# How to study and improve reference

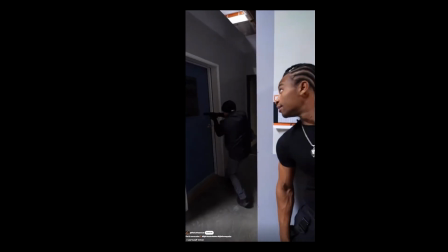[0:00]
Hey everybody, this is Alessandro. Welcome back to my channel.
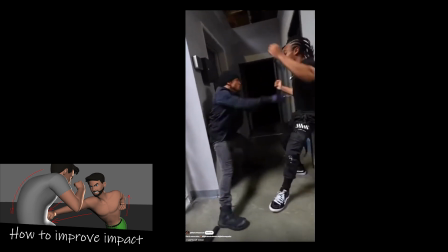[0:02]
So last time I made a tutorial where I was talking about how to improve the contact in your animation when you do a fighting sequence, how to really add physicality to your animation. And today, what I want to discuss with you, I want to analyze this short movie.
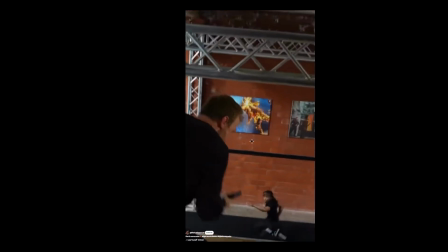[0:17]
Probably you saw this one on YouTube in the sense that it's a very famous challenge.
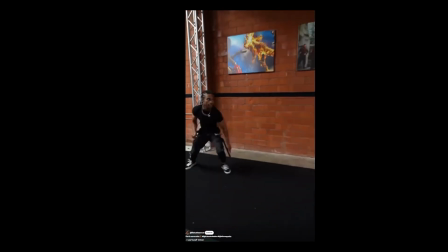[0:23]
They do a lot of really fighting cool action sequence. Really love it.
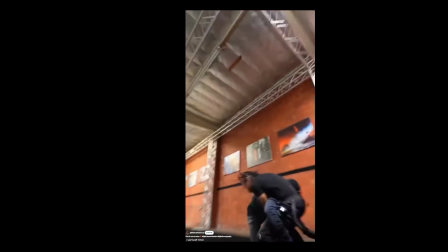[0:27]
I watch it many times. But sometimes one of the things that I like to do when I watch some of this movie, what I like to do is to analyze those sequence and thinking about it. Okay, if was animation, if this was animated, how can, as animator,
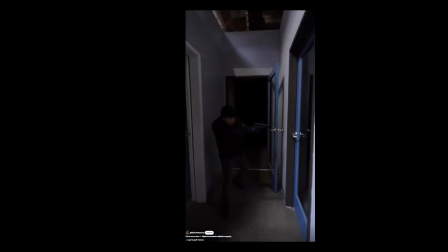[0:44]
push certain things in order to make it more readable, to make them more exaggerated, more fun, or just to sell a little bit more the physicality, even though I want to maintain some kind of realistic style, right? Because in live action, guys, you probably know the actor use a lot of tricks,
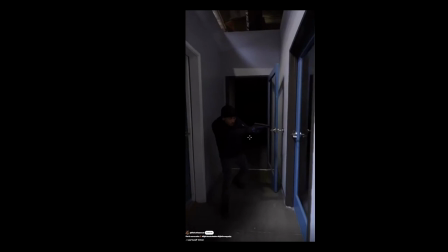[1:01]
a lot of camera movement in order not to really punch in the face for real, right?
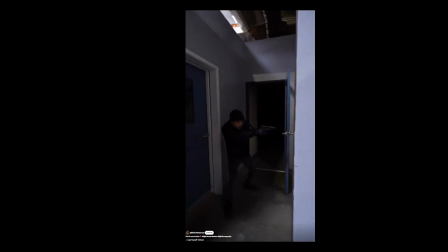[1:06]
But in animator, we don't have to worry about those things, and we can kind of optimize things, and we can do basically virtually whatever we want, right?
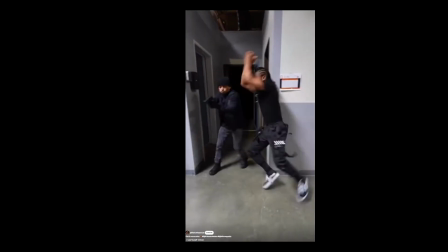[1:15]
So for example, if you go here in this section, you realize how the character is actually striking the opponent here, right?
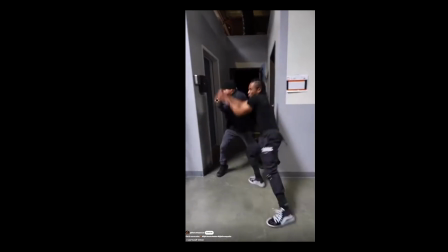[1:23]
As we talked about last time in the other video, you notice how the contact here happened exactly like this in the middle, right?
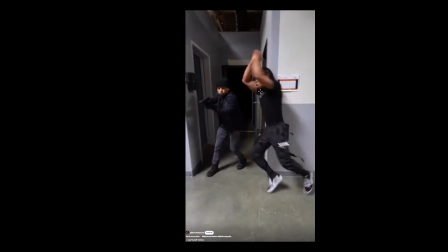[1:31]
So normally if this was animated, all right, what I would have done, I would have normally push a lot more this part here, right? Really push the arm higher, okay? Make sure always the somehow the head is always visible, right?
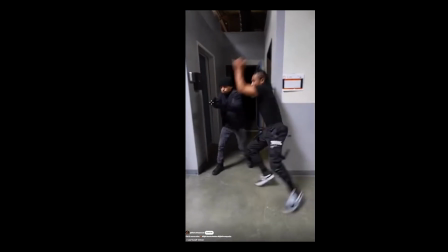[1:51]
And at the same time, you see how the character is moving in the center here, right?
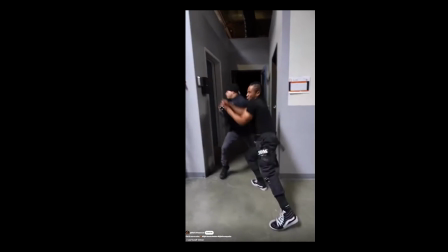[1:57]
And it kind of kills a little bit the action if you're moving at the same time.
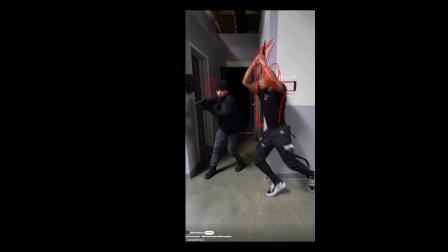[2:02]
So what I would have done, I would have maybe staged this character already in this direction, right? With the weapon, with the arm somehow already visible here, right? And keep them along this angle, because during the moment where the character kind of is descending down here,
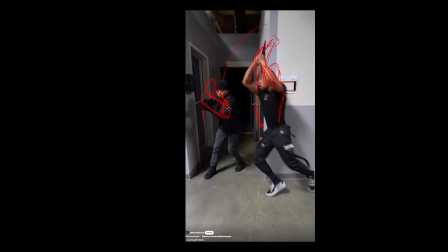[2:21]
right, you don't want to move this part of the body, right? It's going to reduce the impact, right? And as we talk about it, when you're coming down, you don't want to have the impact right here, but you just want to pop on the next frame. And so here again, one more time, what I would have done, really push the arm action here, right? And really push the arm down here, right? Really push it here, right? And the other character, which is around here, right, is kind of bending or whatever, his arm should have been pulled down here, right? So you see, if you're going now from this one to this one, you see how the contrast is immediately more obvious, if you know what I mean, right?
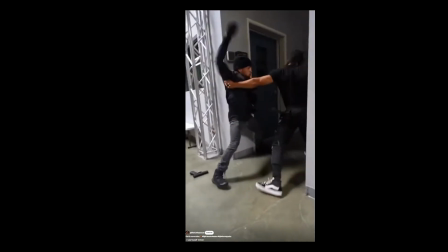[3:13]
Same stuff here where the character kind of blocks it here, it hits like under the armpits and then it's coming down, right?
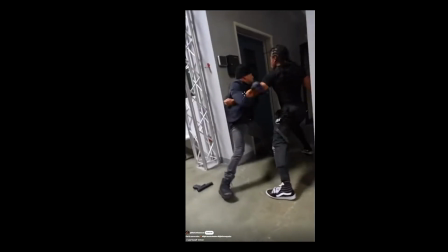[3:20]
You see, this is really cool. You see how the arms really go down?
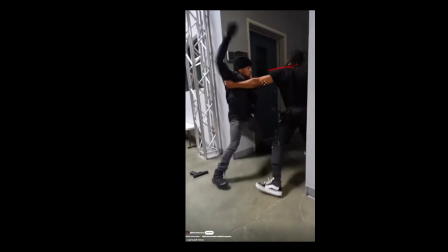[3:23]
Again, I would have pushed it a lot more in the sense that you have here the nice straight arm, okay? So you have that kind of the body here, and this is like a very cool anticipation. Very well, it's gonna look like a very animated this sequence, right?
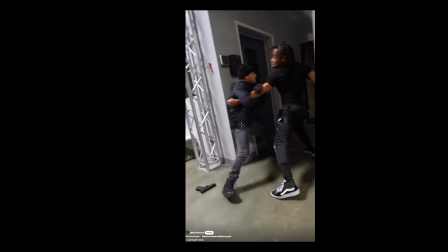[3:39]
But when it's coming down, push it even further the shoulder, right? Boom, do it around here, and the kind of body, being dragged even more, right? And this one even higher. Maybe this one could have been bended even more, right?
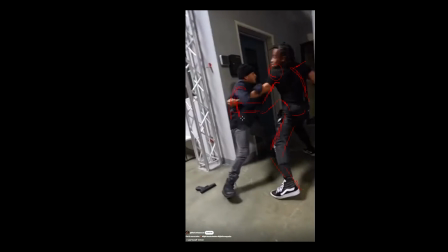[3:59]
And this one could have been even pushed even more down, okay? See what I'm doing is blocking right here. It's putting down the arms here, right? Look at the difference, you see? Can you see? That's the important part. When you see the contrast, even just between the two key poses, right? When you feel like the contrast is working, right? That's definitely you are on the right track. I love this punch, by the way, right?
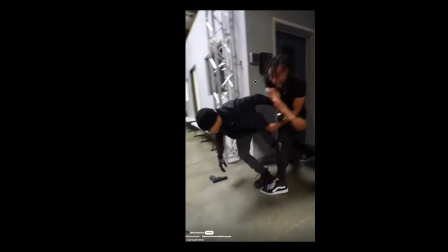[4:25]
If you go frame by frame, you can see obviously that it's not real, but overall his reaction was really, really cool.
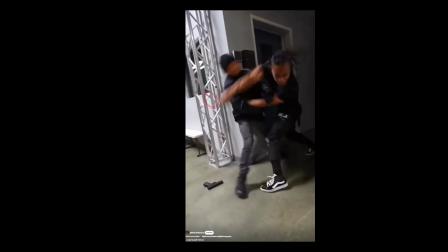[4:31]
Like as we talked about last time, right? His body should have been ideally already here, right? When it's punching, right? And you should go from almost from these poses here, right? Where the head is here, right? Boom, to this one, right? Very quickly.
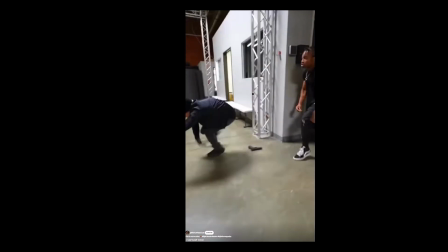[4:50]
You need to do this kind of snap very, very quickly, right? So this is another great thing, right?
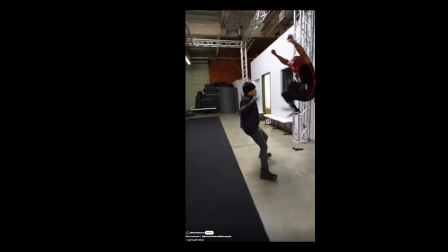[4:55]
It's doing this fly kick here. Really love the anticipation, the compression, right? Okay, this reference, by the way, is already fantastic, really good. But this one, you can push a lot more. You see the line of action here? You can exaggerate this one a lot more.
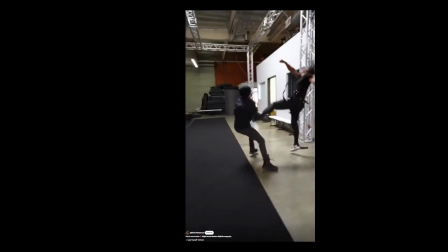[5:14]
And then when you do this one, right? See here when you want the this stretch in here, right? And you want to go all the way back, right? And this one, again, this one now you can go to the opposite side.
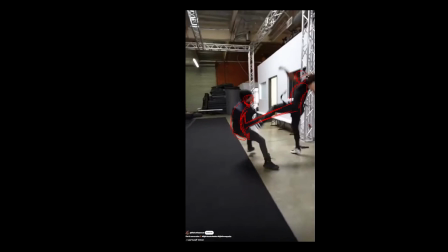[5:31]
Maybe the head kind of spinning down, right? See the difference? Can you feel the contrast, the compression, or how it is a lot more exaggerated compared to the reference, and how much is working, right?
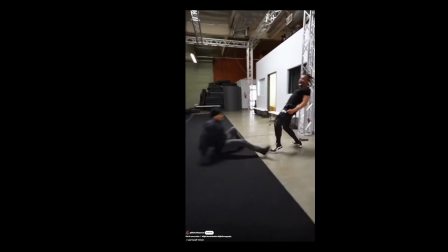[5:42]
Obviously, very difficult to do in live action, or maybe almost impossible. I don't know.
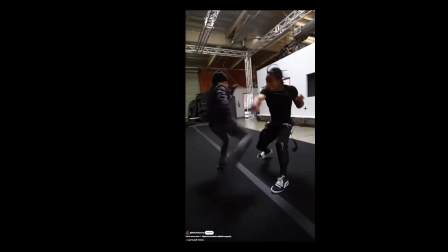[5:47]
But in animation, that's the beauty, right? We can push it as much as we want. See, these are other things where you guys can improve things. You see when as soon as they do the hit right here, they immediately part way, right?
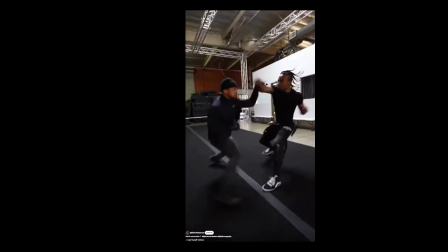[6:00]
So they immediately go in separate way. So again, it's great for speed and choreography, but this one make the physicality kind of lack a little bit. If this one somehow would carry on a little bit more, right?
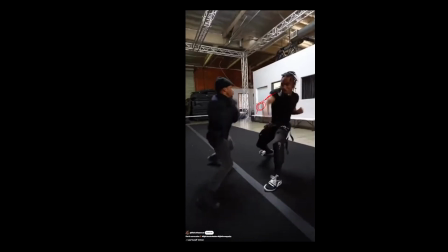[6:13]
Keeping the contact here, you know, maybe keeping this arm being dragged down a little bit more and the arm still being here, right? In a way, right? You will feel the contact a lot more, right?
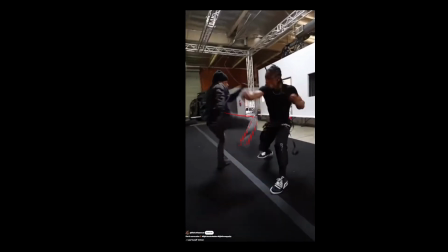[6:26]
Yeah, see even here from this kick here, if you're going from this one, okay, let's do that like here. Let's assume you want to push it, right? Or you want to push it really all the way.
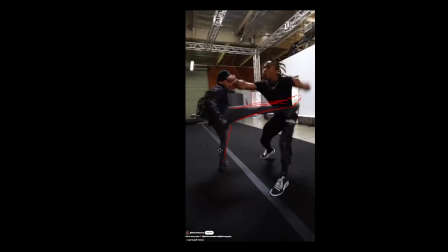[6:43]
Again, right now, you know, the actor here is actually has to kind of jump up and down in order to exaggerate, right? But if you're considering the reverse on the line of action of the spine, right?
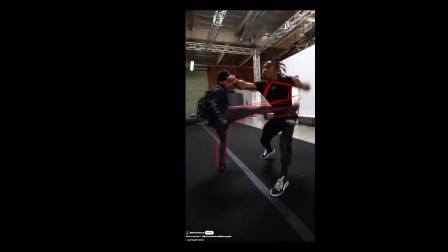[6:58]
When you're hitting that way, your line of action will kind of bend like this, right? So what you can do is to go to the opposite here and push it a lot more here and being a lot more on the other side, right?
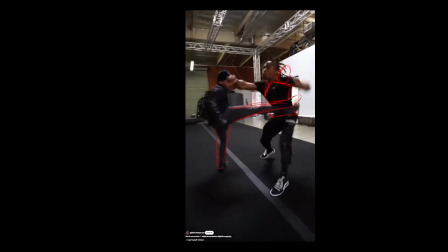[7:16]
See the reverse in the curve, or really make the contrast really effective, right?
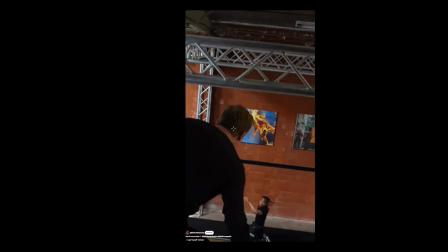[7:25]
So this is another section for me where, as animator, I will make it really clear where the character is being shot, right?
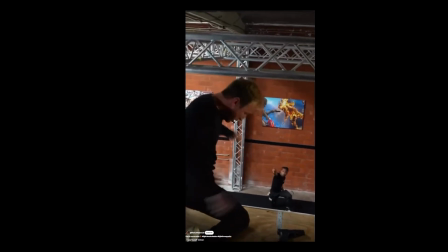[7:34]
Because at the moment it's very difficult to see where, and there is not so much contrast in my opinion here.
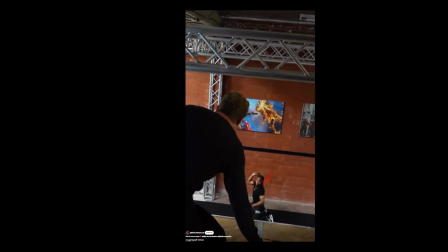[7:41]
So what I would have done, me personally, as animator, obviously, I'm not criticizing the live action here, right? But as animator, if I have to compose these things by myself, right? First of all, I would have moved the character here in this position, right?
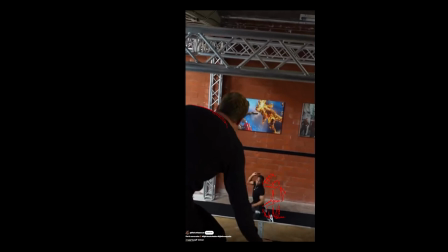[7:58]
And I would have kept this one. I think that is very important here for the next part.
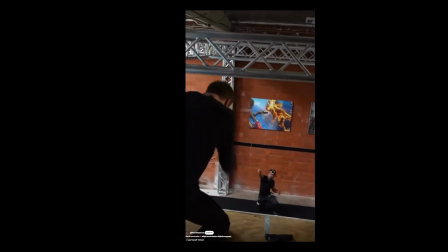[8:03]
That is gonna bend it forward, right? This is gonna play an important role because when it's throwing it.